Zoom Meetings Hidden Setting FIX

Your web camera is always on autopilot, so most of us look terrible on camera. I'm going to show you a hidden setting to trick your web camera into making you look better.
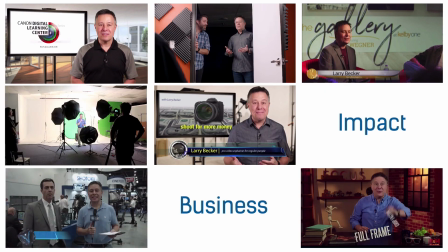These days, we're all going on camera for meetings, on Zoom, on Facebook, on YouTube Live, or to talk about our business, something like that. And for Facebook and Zoom calls, most of us are using webcams or the camera that's built into our phone, tablet, or laptop. and all of those cameras have wide angle lenses.
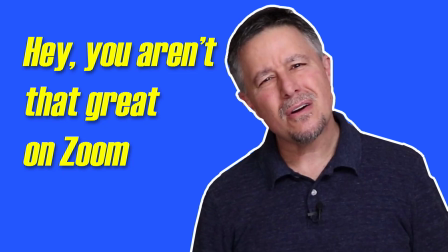Now in another video that I posted recently I went through a checklist of several things that you can do to look and sound better on camera and I guess that video kind of struck a chord.
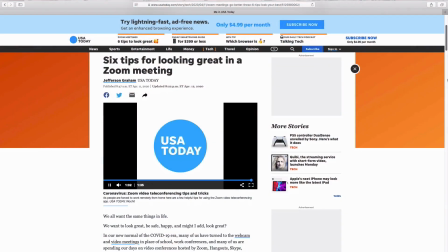There were a bunch of views and then Jefferson Graham over at USA Today interviewed me for a story about it. Anyway today I want to talk a little bit about one specific thing that I didn't cover in that other video. The automatic exposure that your webcam tries to use because it can make you
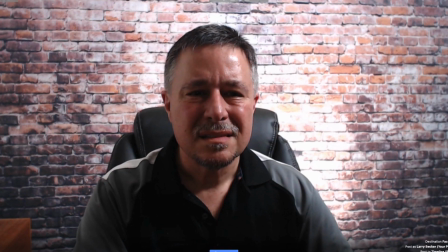look really bad and it can be hard to figure out why you look so bad. Now, I ran across this issue when I was actually creating a few still shots from the webcam for my USA Today article.
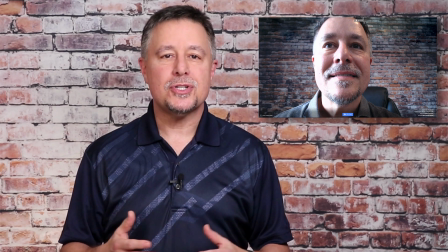I did one shot from my webcam where I was just doing about everything wrong that you could do.
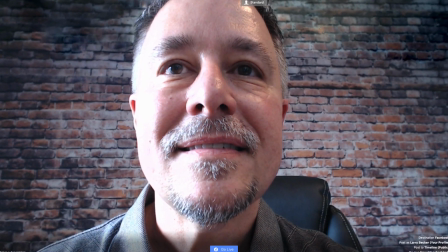The camera was too low, looking up my nose. I had a shirt on with bad patterns and that would interfere with most cameras when you're on video.
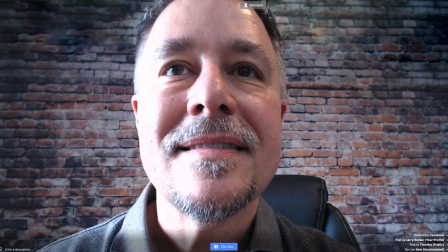The lighting was bad. I was too close to the camera so I had big round balloon head and my skin was shiny. And then I adjusted the camera placement and the distance. And then the second shot that I took was a lot better, but it still wasn't great. The problem was the automatic exposure of the webcam. Everything was too dark. so I had to really turn up my backlight
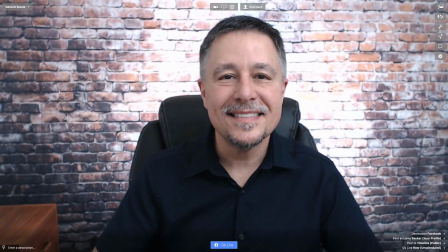brightness that was on my wall so that my shirt and my skin tone were looking okay.
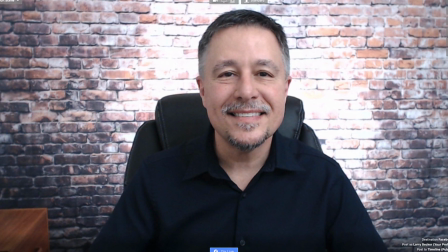But even then, the background was so bright that it was practically blown out halo. This happens because the camera looks at the overall scene and it tries to balance the light overall. A dark shirt and the dark-ish background and dark hair and a black leather chair all made my scene look way too dark for my face. So to fix it, all I did was I turned the backlight back down so it wasn't a glowing halo, and then I switched to a light-colored shirt.
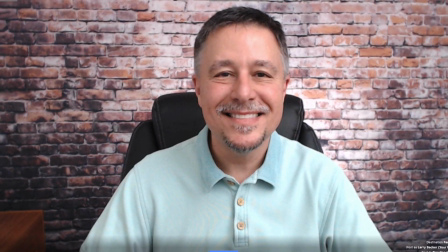That way the automatic exposure was much more evenly balanced,
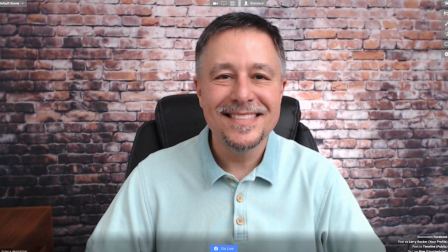and it evenly balanced the colors better, so my skin looked better like a more natural tone. I hope this helps you get a better experience out of your webcam for your Zooms and Facebook Live videos. And if it helps, please like, share, and subscribe. And one more thing. I wrote a book called Great on Camera, and it's coming out later this month, hopefully this week. It's not all about the tech stuff like this, but there is a little bit of tech in there. It's really about all the things that you need to know to be great on camera, how to talk and what to say,
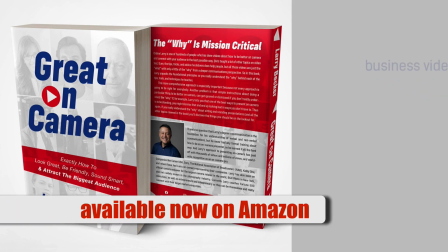recipes for different kinds of videos, things like business videos, social media videos, customer service videos, training videos, live streams, and it's the kind of things that you can do to look great, be friendly, sound smart, and really connect with your audience and attract the biggest possible audience.
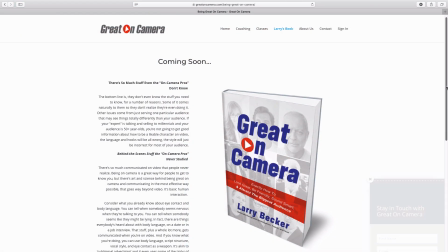Just swing by my website, gradeoncamera.com. I have courses on the site and I'm adding tips and tricks videos like this one all the time. I'll be back again later with more tips videos like this on Facebook and on YouTube. I'm Larry Becker.